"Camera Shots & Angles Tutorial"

Hello everybody, it's me, Jayden, and today I'm going to be showing you different type of camera shots, camera angles for you guys. This is something you guys should know. Miss Underhill forced me to do this, so yeah, I'm being held captive.
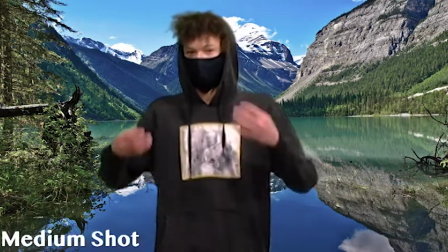Alright, so the first shot is going to be medium shot. Basically what a medium shot is going to be from the person's head to their waist.
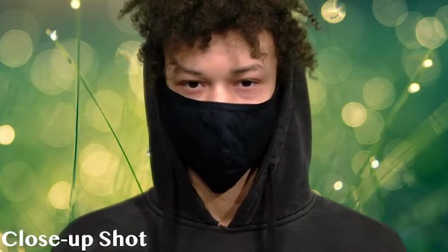So next up we have close-up shot, and close-up shot is pretty self-explanatory.
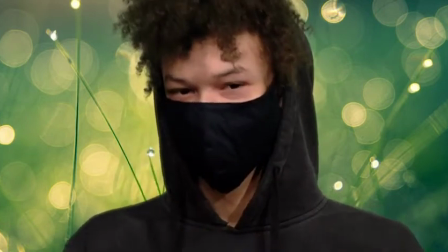You're basically just getting a closer image of whatever the main subject you are recording.
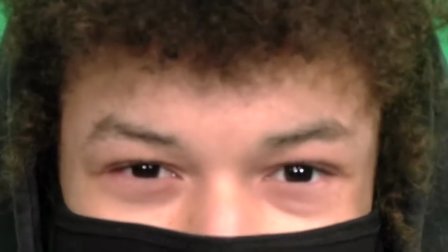Alright, so next up we got extreme close-up. Now basically what an extreme close-up would be is just getting all up in somebody's face.
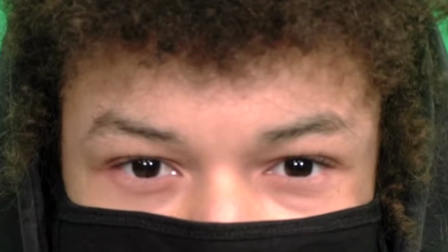You want to make sure that camera is pointed right on their face so you can get every single face expression
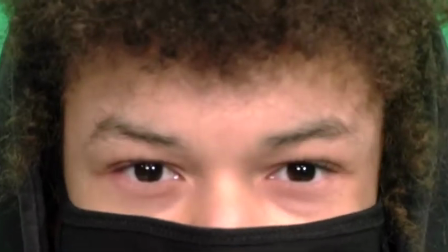so the audience has a better understanding of what's going on in the scene. Next up we got wide shot.
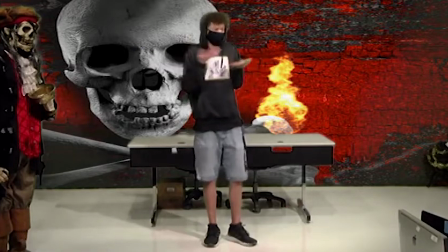Basically what wide shot is a shot from the person's head to their feet. Alright, so next up we got over the shoulder shot.
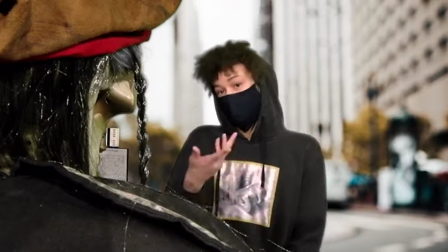And now this shot is done with two people being over the shoulder of one person,
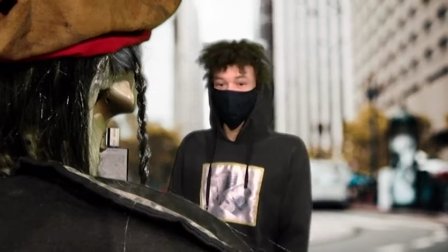and then the general image would be the other person.
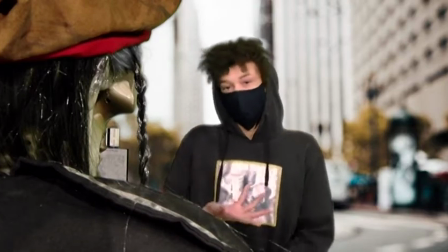You commonly would see over the shoulder shots in like a conversation going on.
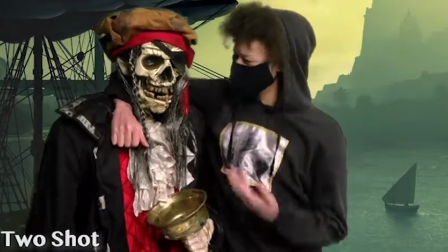Alright, so next up we got a two shot, and a two shot, as you could have guessed, is a shot with two people.
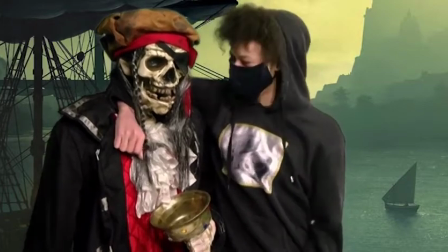Wow, two people from the waist up. I really don't think that's hard to process, okay?
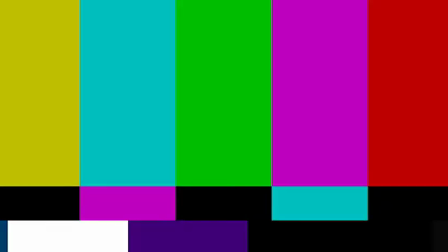So if you don't understand what a two shot is, Alright, so next up we have tilt.
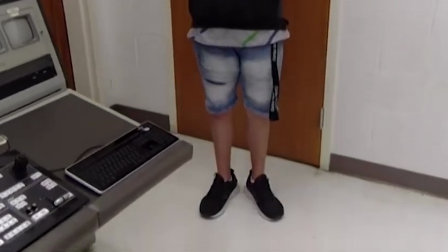Basically what tilt is going to be is tilting the camera up and down, capturing the subject.
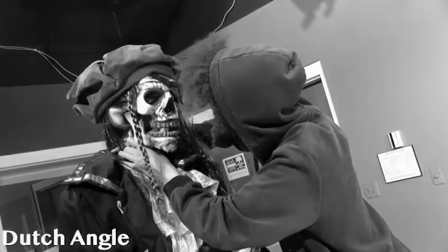Next up we got Dutch angle. Basically what Dutch angle is, the camera is going to be crooked. It's going to be tilted at a different angle than what you normally would see.
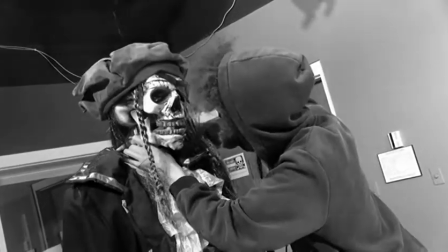Basically creating a different type of feel. This type of shot could be used in like horror movies, or something is just off in general.
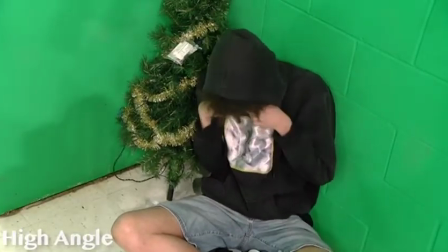Okay, so next we got the high angle. The high angle will be a shot where it's going to be pointing down on the main subject of the video.
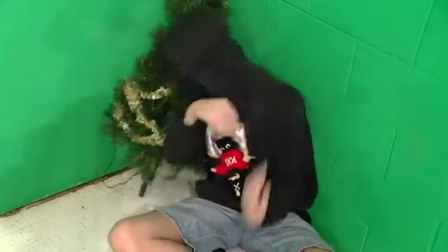So for example, maybe making somebody look powerless in a situation that is currently going on in the scene.
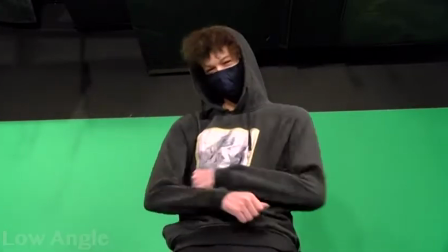Okay, so next we got a low angle shot. Now a low angle will be making somebody look the opposite of high angle.
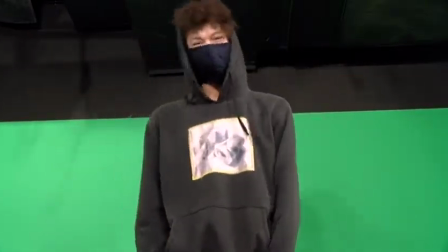It will make somebody look powerful. It looks like they mean something. Alright, next we got bird's eye view.
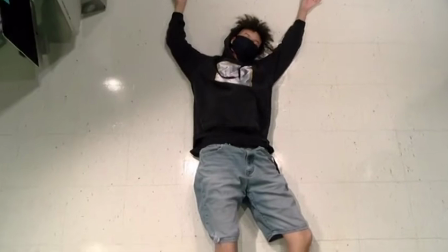Basically what bird's eye view is, the camera being way high up, pointing down on the subject of the video.
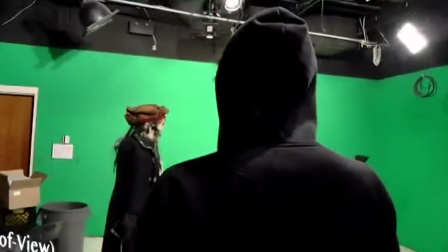Alright, next up is POV, aka point of view.
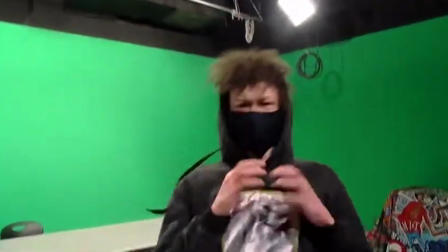So basically what a POV would be is you are seeing what the character would be seeing at that moment.
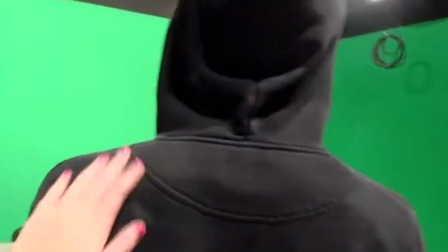So wherever the character looks, that's where the camera angle will pan to. Alright, so next up we have zoom.
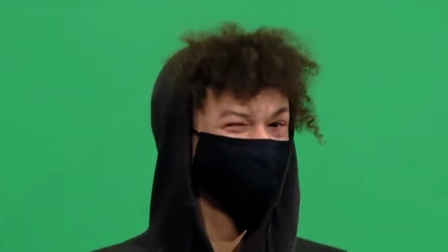Basically what zoom is moving closer to something in the shot. It can be used to show how important something is in that shot.
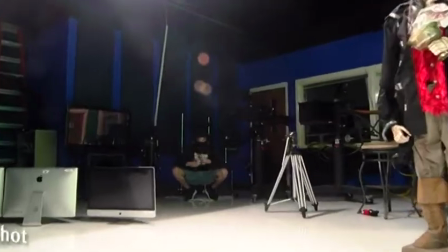Alright, so next up we have dolly.
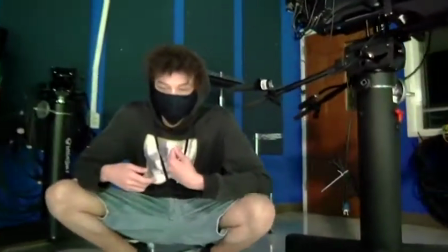Dolly is basically used when you want to capture a moving object, such as a car, or it can be used to move around capturing multiple things in the shot.
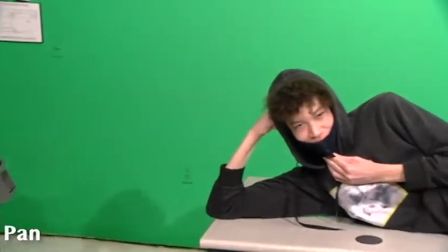Alright, so finally we got pan. Pan is basically recording something left to right, or right to left. Alright, that wraps up the video. You guys should now be able to perform camera shots and angles. You guys should be pros now at this. Unless you were on your phone the whole period, which you probably were. Oh well, it's not my problem. Bye!